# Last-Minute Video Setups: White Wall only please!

I'm sure most of us here have experienced last-minute curveball during a shoot, even coming from the client. Well, today I'll take you through a unique scenario where we had to quickly change our original setup and use a white wall as the background for a series of interviews. We had done all the preparation with the client and their ad agency, the pre-production calls, scheduling, and discussion about potential filming location. However, after setting up at the client's headquarters for a day of filming interviews, we were informed of an upcoming rebrand, and the location that the client picked was no longer in compliance with the new brand. In fact, since the rebrand hadn't even happened yet, marketing decided we should shoot on the plain white walls. Well, with a tight schedule and executives arriving soon for their interviews, we had to move our setup to the corner of a room where a small section of the walls was still white and without any visible branding.
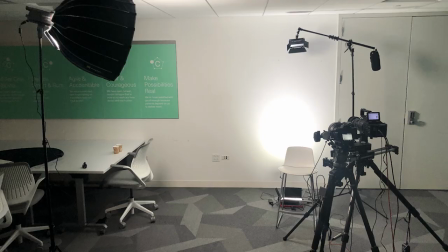We decided to try to create a white gradient background, aiming for a brighter spot directly behind the subject's head with a gradual falloff, just to add a little texture. We turned off all the lights in the conference room and positioned the light panel on the floor, hanging it upwards towards the wall.
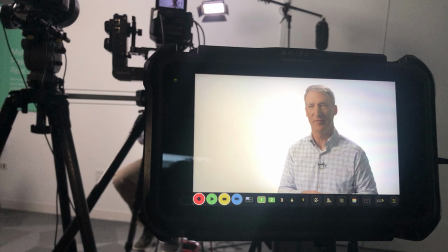We carefully placed the light so that the brightest point would be directly behind where the subject's head would be. Typically, we expose for the uncontrollable, such as outdoor lighting or permanent fixture. However, with complete control in this environment, we choose to expose for the bright spot. Using false color on our monitor and monitoring the Rec 709 LUT,
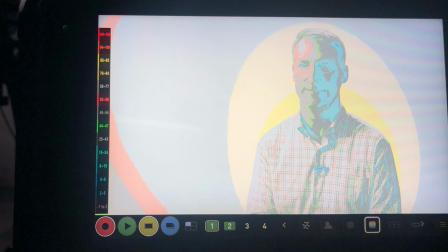we aim to get the bright spot as close to 100% IRE or pure white as possible. You can see the light yellow on the false color, and it indicates that our spotlight is between 85 and 93 IRE. Now, in hindsight, we should have pushed the exposure past 100% IRE to achieve a more distinct contrast. Clipping those highlights would have worked great since we're trying to achieve pure white anyway. So now that the exposure is set, we need to set up the key light, but we don't want to adjust any camera settings and mess up our exposure.
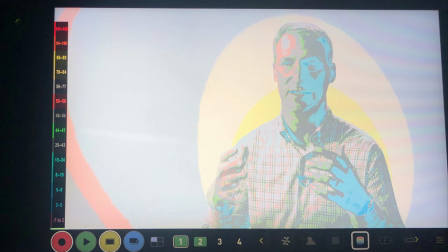So using the false color, we increase the intensity of the light until the bright part of the subject's face hit around 70 IRE. That's the very light gray you see on his forehead. The rest of his face on the key side register between 48 and 58 IRE. On the fill side, we sometimes use neg to achieve high contrast or a bounce, and if we need to, an actual light.
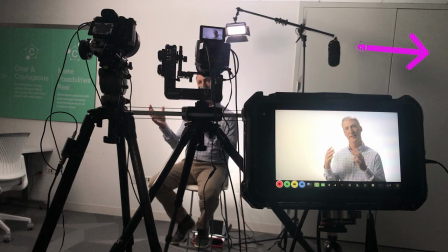Now we're actually set up in the corner, so there's another wall right here past these doors,
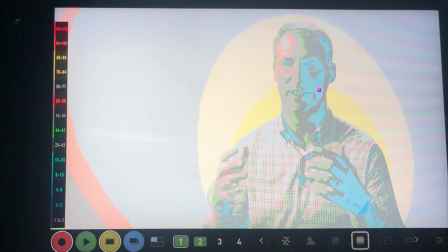and it's bouncing enough light level that our fill measure between 24 IRE with the bright part around 40 IRE,
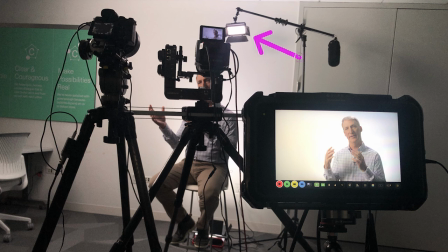so we didn't need to add anything on the fill side. We also used a backlight just to outline the subject's hair and shoulders. We filmed 6 or 7 people this way, adjusting the floor light's placement according to each person's height, just to make sure that the light was positioned right behind them.
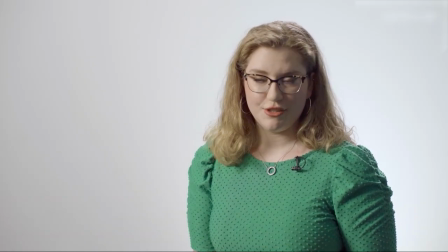We also adjusted the key light intensity for each person's skin tone.
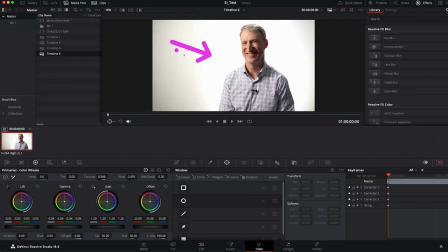Now, although I think we could have increased the brightness of the spot slightly, the setup provided enough separation for any adjustment in post-production. Now, this experience is a reminder of how, even in challenging situations, relying on your expertise and creativity can provide effective solutions for your clients.
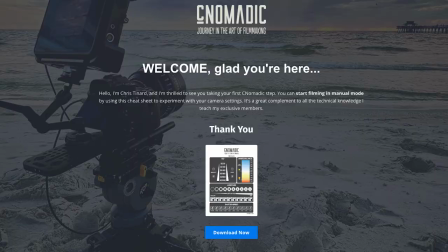Now, thank you for watching this video until the end. As a token of my appreciation, I'd like to offer you my free camera setting cheat sheet. Just follow the link below to download the free cheat sheet. Thanks again, and happy filming.